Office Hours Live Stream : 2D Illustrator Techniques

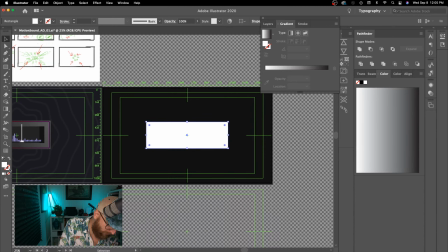[4:11]
And if you hit X, these flip, or you can just try to click them. They're a little often hard to grab. So if you hit X, you're going to toggle the fill. And we, of course, want to work with a fill shape here as the base. So let's go ahead and add a gradient, and then I actually need my gradient panel.
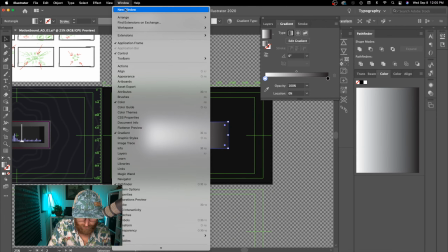[4:29]
And if you don't see your gradient panel, go to Window and Gradient.
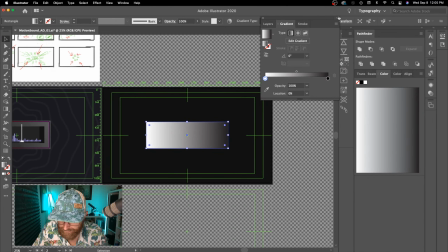[4:34]
Of course, I've just turned it off, so let's go ahead and turn it back on. And here's where we can, actually affect this gradient,
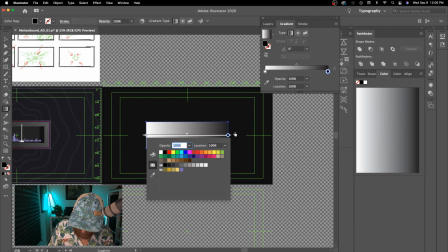[4:43]
or I can hit G to bring up the gradient tool, and I can actually kind of affect it here in the viewer. I can also just start drawing, and if I want to angle it a little bit more, so if my light source is up here,
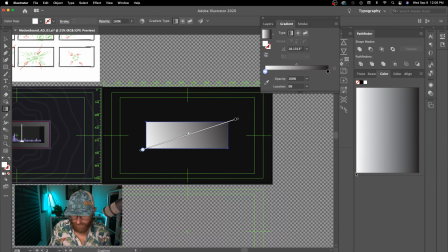[4:55]
maybe actually I want to run it a little bit more in this direction, and this is actually the brighter part of the image, the brighter value, and the darker value. So actually, this white is going to need to be very dark,
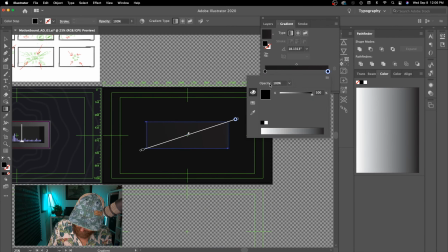[5:10]
and then this darker area is going to, let's go ahead and lighten it up a little bit just by pulling it back. So if I hit V, let's go back to my selection tool, you know, I get a first shape kind of like this.
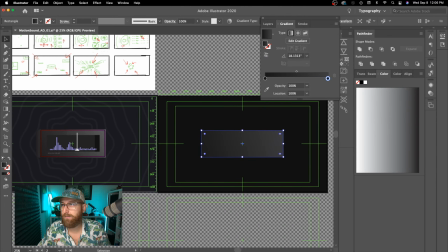[5:29]
So I'm going to hit Command-C, Command-F, and sorry, pause for one moment here.
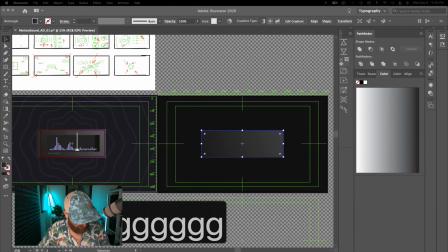[5:42]
Let me actually turn on Keycaster. Sorry about that.
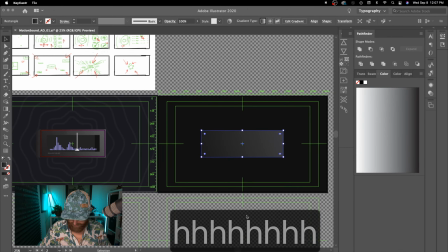[5:47]
Nope. And move it over here where you can actually see it.
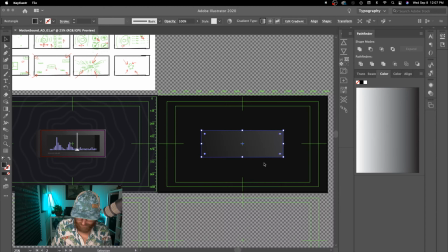[5:52]
So that's when I'm using keyboard shortcuts, that should be a little easier to follow.
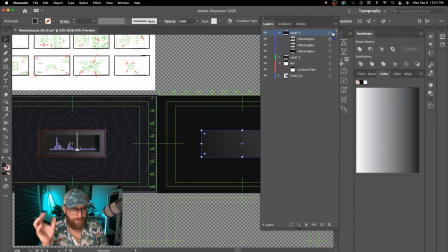[5:58]
So let's see, did I already duplicate it? Command-C, Command-F. So Command-C, Command-F is copy and paste in the same exact place.
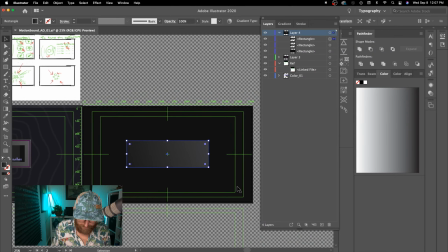[6:06]
So I'm going to copy and paste in the same exact place, and then grab one end of this top rectangle and just bring it over, and let's start doing our faux 3D.
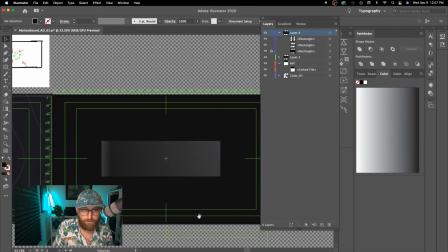[6:17]
And if we actually, oops, I'm going to Command to this back one here to lock the background.
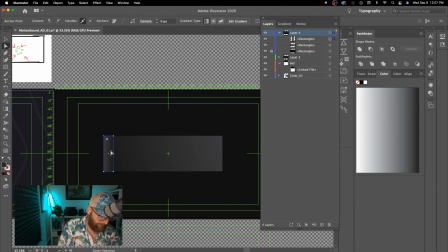[6:26]
Then I'm going to hit A to bring up the selection tool. And then you can kind of eyeball this. And really the point is like, all right, where's my horizon line? What is my perspective? And of course, this is sort of faux. So we're just deciding it in real time here. So let's say something like that.
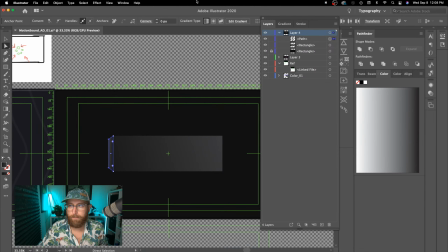[6:46]
And then bringing it. I want it to just feel like essentially a rectangle. Hey, thanks for hanging out, Rattlesnake.
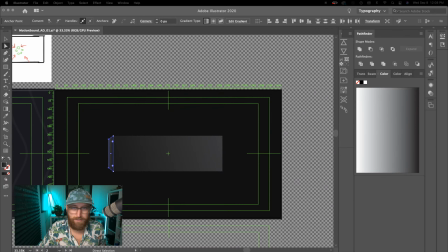[6:55]
Love love your YouTube username. That's pretty good. So I'm a big Command-C, Command-F.
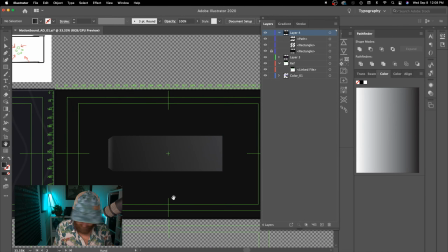[7:07]
Why is that not working with Keycaster? Sorry, y'all.
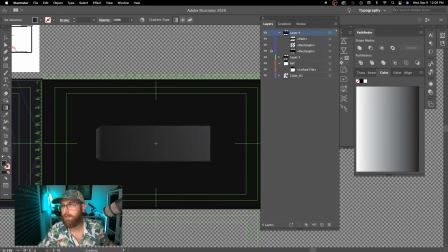[7:12]
One second. Come on.
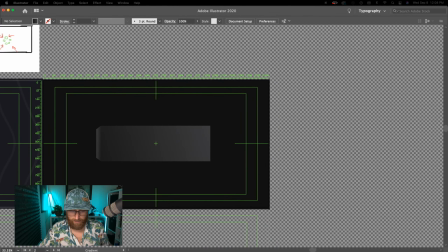[7:16]
Keycaster.
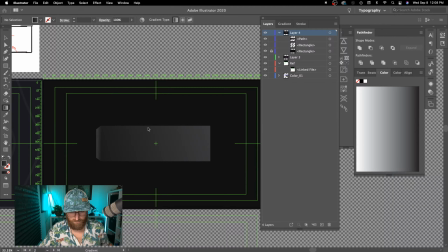Keycaster. Is not wanting to work. Man, sorry, y'all. Well, I'm just going to call out the shortcuts as they're used.
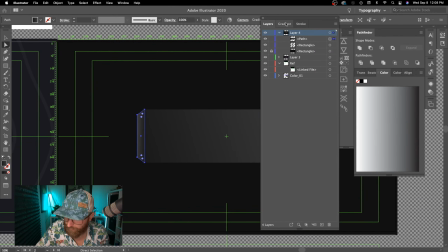[7:37]
So Command-C, Command-F. If we go to the gradient panel for this shape now,
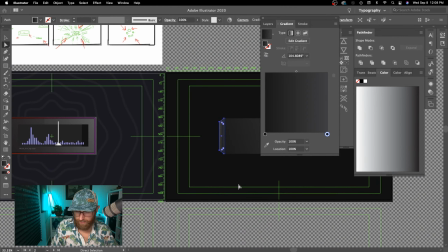[7:42]
you know, this is the darker side of the image because we're saying, all right, light source top right, the value should be darker.
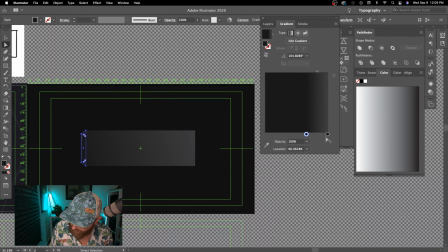[7:48]
So another thing we can always do is just flip the values.
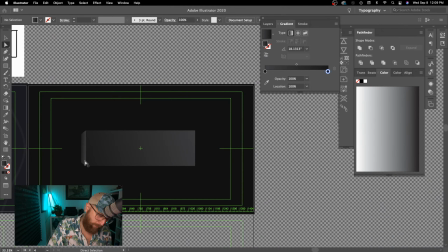[7:53]
And so if we bring a little bit of a lighter value towards this edge, that gives us a nice, interesting feel of atmosphere to just kind of watch this gradient. And it's always a safe bet that when you're working with gradients, if you are gradiating,
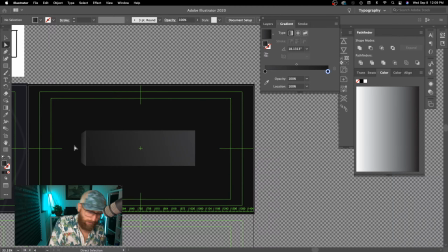[8:09]
you know, to one extreme value that is close to the background value, whether it's white or black, it always gives a feel of atmosphere.